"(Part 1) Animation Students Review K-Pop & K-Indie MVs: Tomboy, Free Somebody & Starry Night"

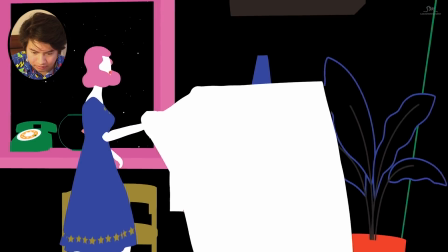(20:32)
I think the part where she's going on the roller coaster, that was a very cool scene.
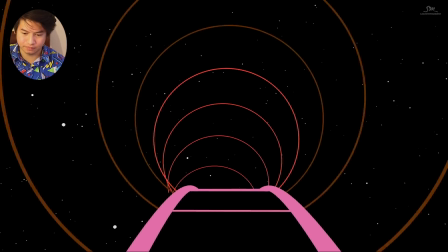(20:37)
The way it spirals through, and then I guess the circles in the background that spiral through add depth.
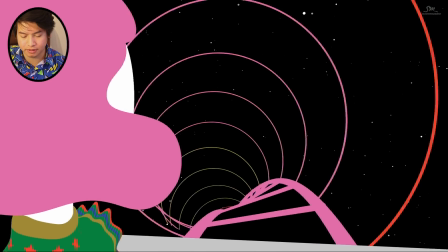(20:45)
So that's a cool thing about 2D and 3D line art when you combine them together.
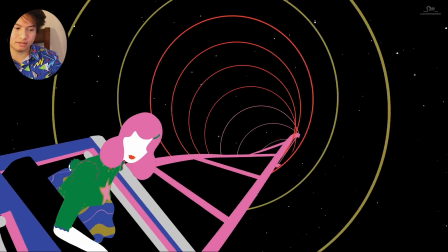(20:51)
You can create a greater sense of depth, and then you can't. It just depends on how you utilize it, I think. Wow, cool.
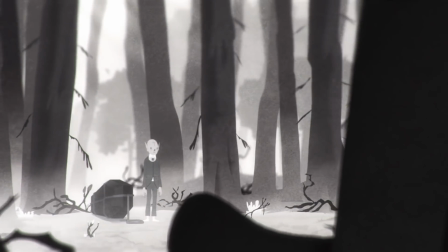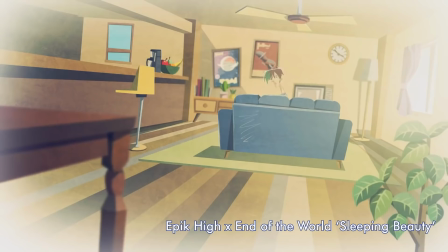(21:06) I gotta know now if you're really down, 'cause where there's smoke there's fire.